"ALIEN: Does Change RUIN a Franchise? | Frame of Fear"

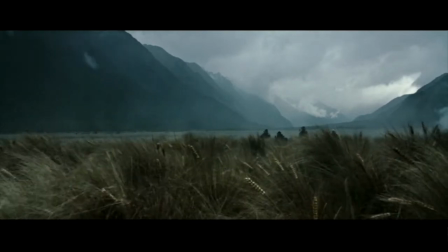[4:23]
On the other, their environment grounds the audience with spaces that are reminiscent to what we already see in reality, similar in Alien 3.
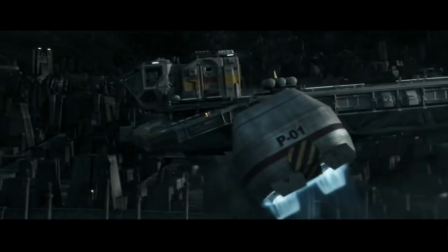[4:30]
In addition, the film eliminates tension when characters occasionally experience peril in clear and open spaces.
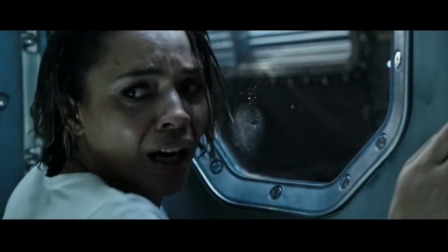[4:36]
However, when the films overall depict danger within closed or obscured areas,
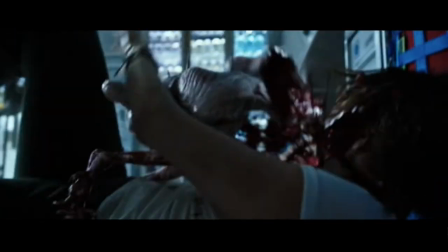[4:40]
we return to the same feeling of claustrophobia and inescapability captured since the original.
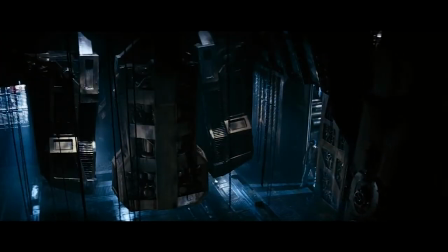[4:45]
Color and lighting also build upon constructing the tense environmental tone across the franchise.
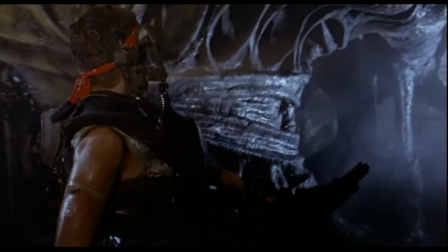[4:50]
A majority of the films, especially within the first two entries, consist of cool color temperatures with dark lighting that obscures our line of sight to the world and characters.
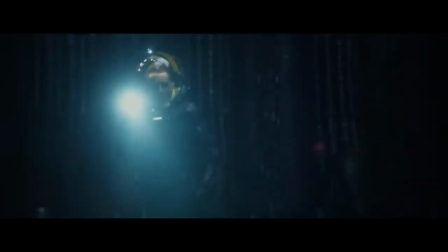[4:58]
This presentation constructs a cold atmosphere that depicts deep space as being bleak and isolated,
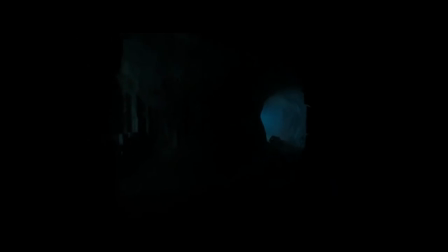[5:04]
moods that are essential for creating suspenseful terror within the films.
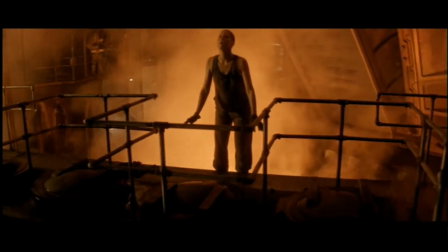[5:08]
Alien 3 and Alien Resurrection somewhat deviate from this tone by incorporating warmer color temperatures mixed with stronger lighting to the environment.
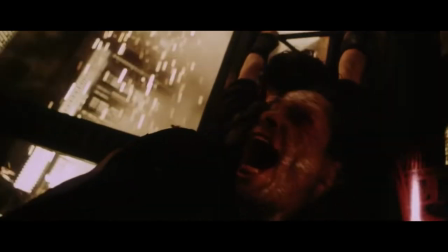[5:16]
This tonal shift matches with the more dynamic editing and visceral violence in both films, offering a more intense and oppressive atmosphere.
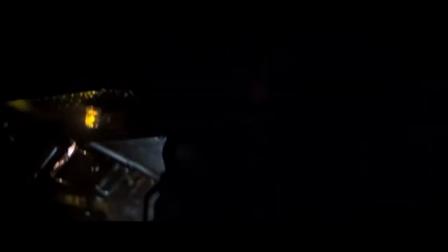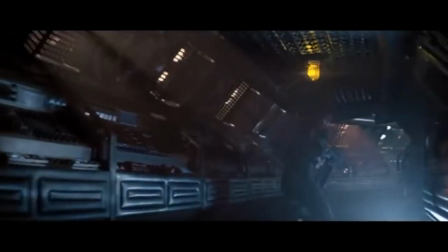[5:33]
Alongside these visual transformations, we have changes to how the films depict Ellen Ripley, the Quintology's main heroine, and the Xenomorph across each different director and writer.
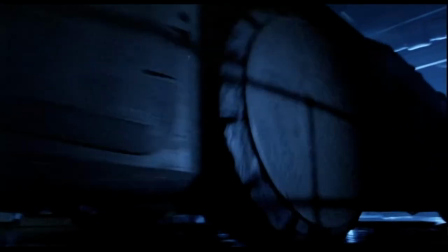[5:46]
With Ripley, she undergoes various transformations to what her character is and how she's represented within the franchise.
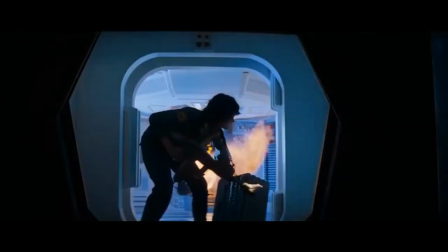[5:56]
From the first film, we have her surviving the xenomorph attack by relying on her wits and desperate drive for survival.
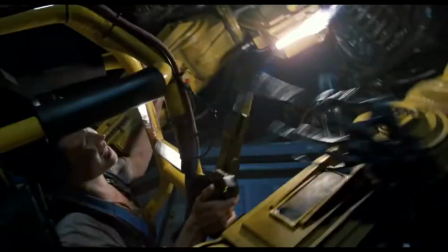[6:02]
Over the course of the franchise, however, Ripley becomes more hardened and stoic to a point where we ultimately end with her becoming a literal superhuman by alien resurrection.
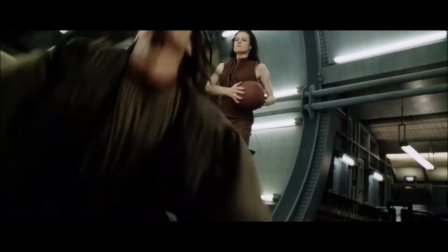[6:11]
Consequently, she becomes a figure we eventually can't project our emotional anxieties onto since she slowly dominates her fears over the course of the franchise.
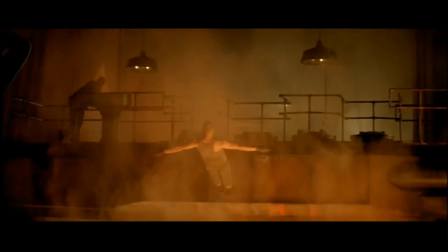[6:19]
Instead, we find alternative ways of sympathizing with her through becoming more drawn to her motivations stemming beyond survival,
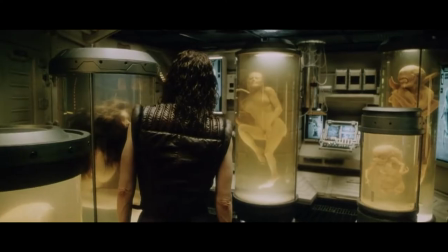[6:26]
such as her newfound duty for fighting against the xenomorphs to challenging her humanity when it's compromised in resurrection.
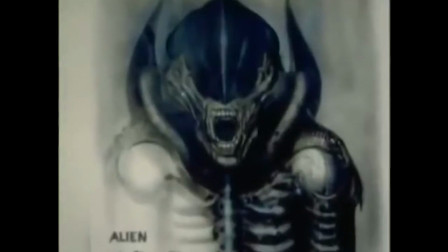[6:32]
For the xenomorph, Swiss artist H.R. Yeager set the foundation for its haunting physical anatomy, with each movie offering new depictions for its appearances and behaviors.
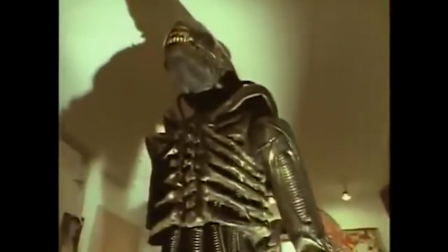[6:41]
The alien's design would shift from practical effects relying on latex costumes to raw puppetry
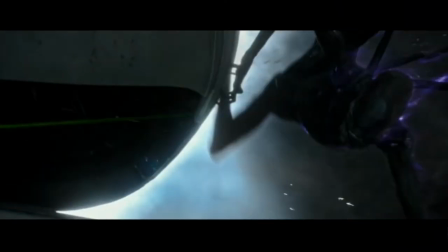[6:46]
to more recently CGI as methods of giving it more dynamic and animalistic movements.
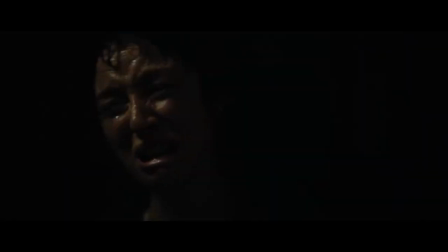[6:51]
In addition to the design, the way the Xenomorph conveyed terror shifted respective to each film.
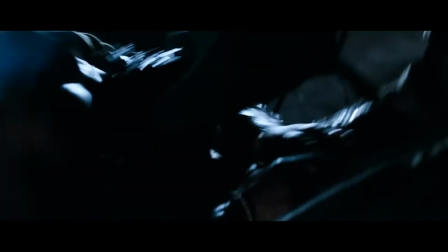[6:56]
The first two Alien films were subtle with portraying the alien's attacks through quick cuts and off-screen deaths.
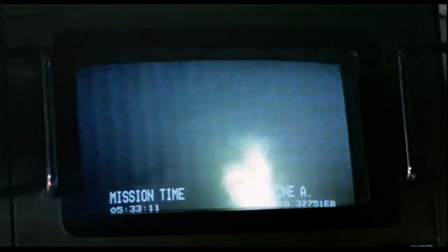[7:01]
This allowed the audience to envision the horrifying possibilities of what happened to the victims, thus producing horror based on the audience's limitless sense of imagination.
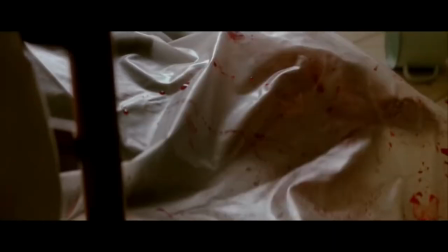[7:10]
However, the later films depart from primarily relying on subtle horror by being more direct with depicting the alien's animalistic nature.
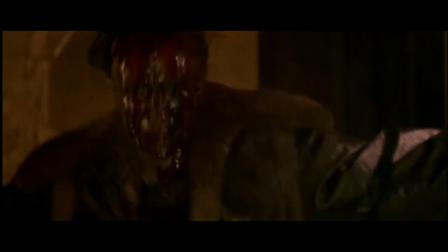[7:17]
Specifically, we have moments where the film proudly displays gratuitous gore, along with the alien visibly pursuing and attacking its victims.
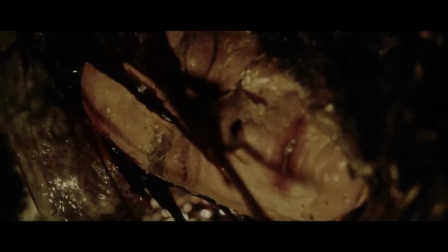[7:25]
The Xenomorph and its other variations carry a more direct presence in depicting its visible horror.
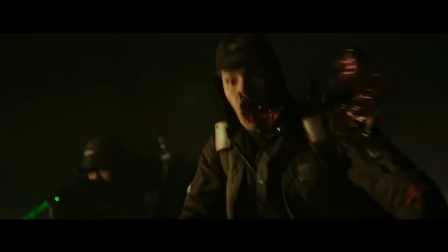[7:30]
Consequently, that directness trades off from the subtleness that made the earlier films initially suspenseful to watch with a different approach to terror.
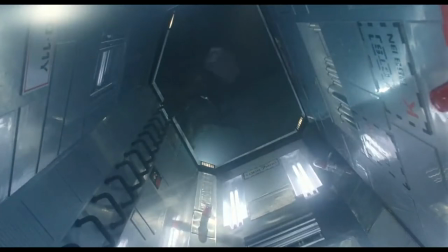[7:37]
Despite these varied presentations towards the visuals and characters, each subsequent addition to the franchise expands upon the plural building unique to the alien identity.
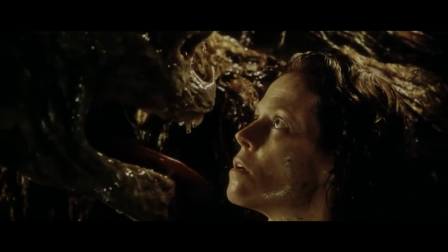[7:45]
Every depiction for the franchise's iconic characters and style simply offers alternative ways
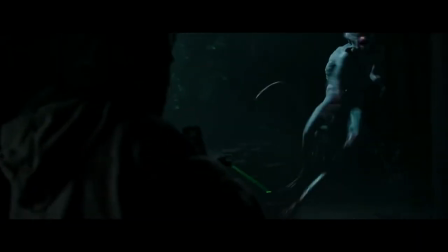[7:50]
of blending terror and fun that's kept the world constantly evolving from the previous entry.
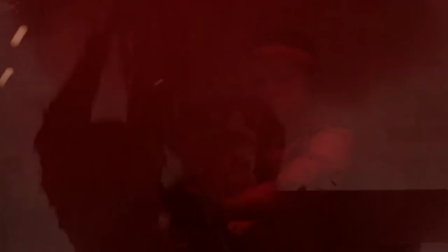[7:55]
Ultimately, these films have set the foundation to further exploration for other art mediums, such as one of my favorite formats of all, video games.
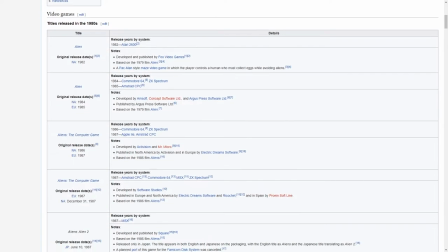[8:05]
Alongside the movies, the Alien franchise has gathered a lengthy list of video games dating all the way back from the Atari to once designed for the modern console.
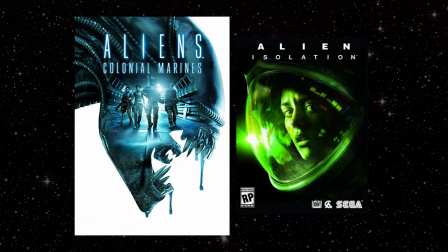[8:12]
With that in mind, I'd like to touch upon two games, Alien Colonial Marines and Alien Isolation.
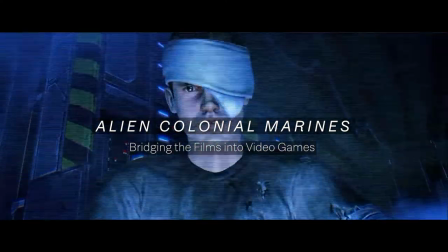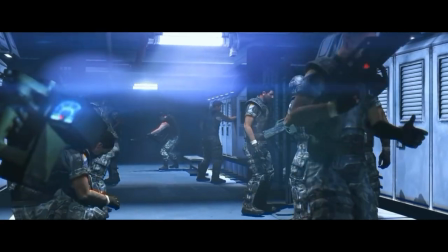[8:25]
Alien Colonial Marines is a 2013 first-person shooter sci-fi adventure where the story is tied to the aftermath of Aliens.